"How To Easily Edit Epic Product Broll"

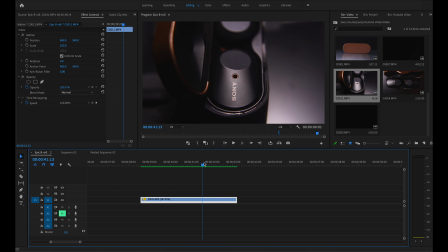251s
So I can use this entire clip but move to the next video quickly. Go ahead and just expand your video just a little bit so you can see. Go ahead and go over to this FX tab, right click, time remap, speed. Go ahead and just find where you want that speed ramp to start. Just click P on your keyboard.
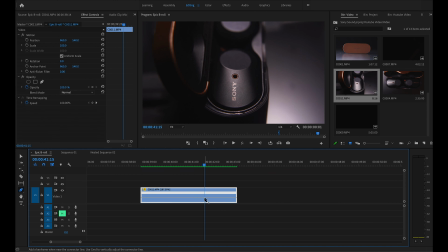268s
This is gonna bring up your pen tool. Go ahead and mark that spot. It's gonna throw down a little pin just like that. Click V to go back to your selection tool. And then on the right side of that pin, go ahead and just drag all the way up. The further you drag, the faster the clip will be going. So I'm gonna go up to about just around 400% for now.
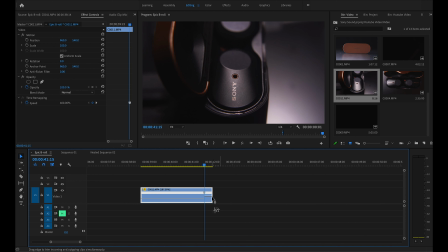286s
Should be good. And this will shorten your clip because it's moving faster. Watch it back, and it quickly moves on to the end of the clip.
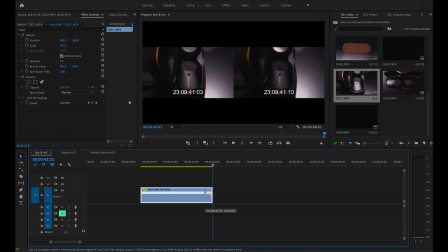293s
So to make this a little bit smoother and to make more of a ramp, click on this right side of the tab and go ahead and just drag it out for the length. This is gonna essentially ramp up your speed in more of a smoother motion so it's not so jarring.
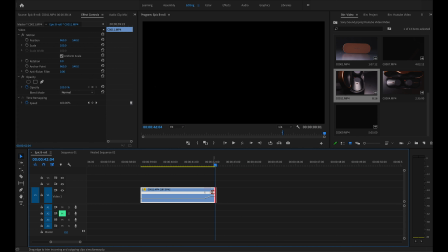309s
So go ahead and watch that back a little bit smoother, just like that. And then you can go ahead and shorten the clip just like that.
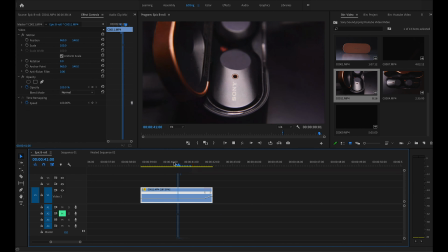315s
That's a speed ramp. You can do them anywhere in your clips. It's a great way to transition between clips and adjust to fit to the music and everything like that. So let's move on to the zoom in and zoom out. So zoom in and zoom out, super easy.
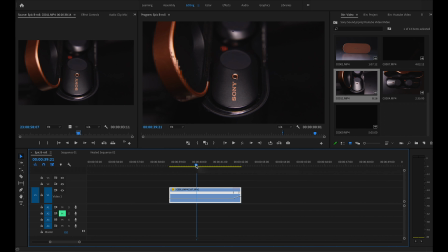330s
All you're gonna do is select your clip, go ahead and bring the timeline bar all the way to the front of your clip, just like that. Go up to Effects Control, click the stopwatch next to Scale. This is gonna drop down a keyframe.
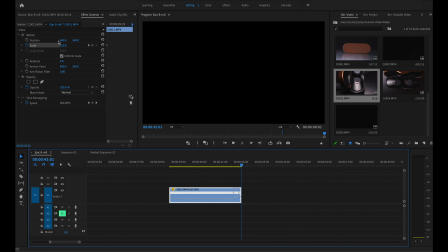341s
Drag your timeline bar all the way to the end of your clip, and then you're just gonna change the scale to 110. You don't wanna go more than 110 usually. A little bit of movement goes a long way. So go ahead and click Enter, and this is gonna drop down another keyframe at the end. So what this is doing, as you go through the clip, it's gonna be scaling in to the video.
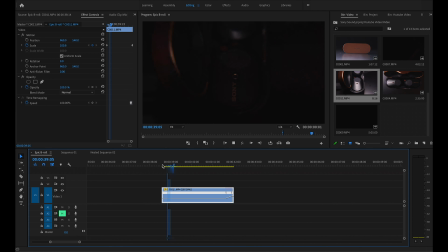364s
I'll go ahead and play it back. As you can see, it just zooms in just a little bit, just like that. So this is a great way to add a little bit of movement to your video. And the last movement, left to right or up or down or something, super easy.
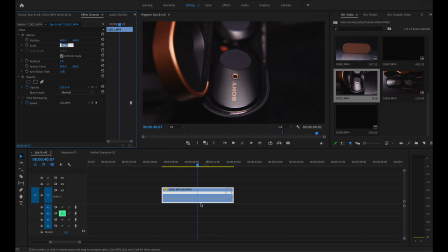376s
Great way to adjust and make your clips pop from a tripod shot. The same principle, double click on your clip again, Effects Control, go over to Scale. You're gonna zoom in 105, just a tiny bit.
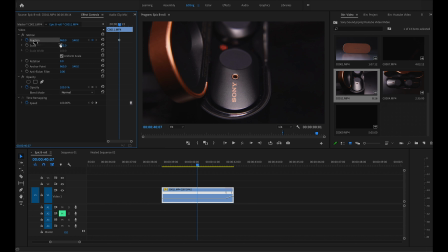390s
Go up to Position, click on that little stopwatch next to Position. Slide your clip all the way over until you start seeing a black bar. And then go ahead and just slide it back all the way until that black bar disappears, just like that. Awesome. Click on that little keyframe and just slide it all the way over to the front of your clip.
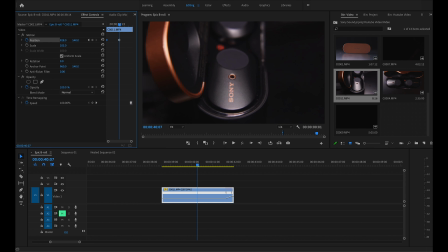407s
And then basically the same thing, you're gonna do it again. You're just gonna go the other direction. So you start seeing a little black bar, back it off just a little bit. Boom. And then take that keyframe, slide it to the very end of the clip. And this will just bring your clip a little bit left to right, just like that.
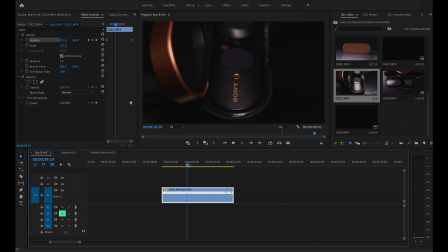425s
Just so you have a little bit of movement in that clip, just gives a little bit more life and pop and cinematic value to the clip.
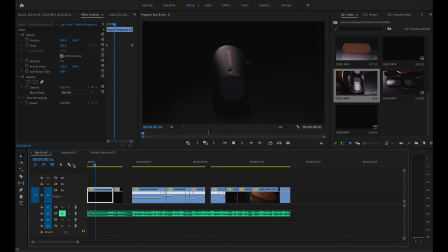432s
After that, you can just apply those tips all the way through your clips, make sure it lines up with the music and it matches well and everything like that. You want these to add to your clips, not quite overpower them, so just add where they look best and make sure it flows with the music well. But other than that, go ahead and just put your favorite color grade down, make sure it's a little bit more contrasted than usual, just so it darkens out the background. But other than that, guys, go ahead and just watch it all the way through, make sure you're happy with it, export it, and then that is how you film epic product B-roll. I encourage you guys to go try this for yourself if you have a little bit of extra free time. It's a super fun, unique way to get some product B-roll. Other than that though, go push yourself to create something new today, drink some coffee, hit that like button and subscribe button if you haven't already. Leave comments down below of what you thought of this video and future videos you'd like to see from my channel. With that said, we'll talk later.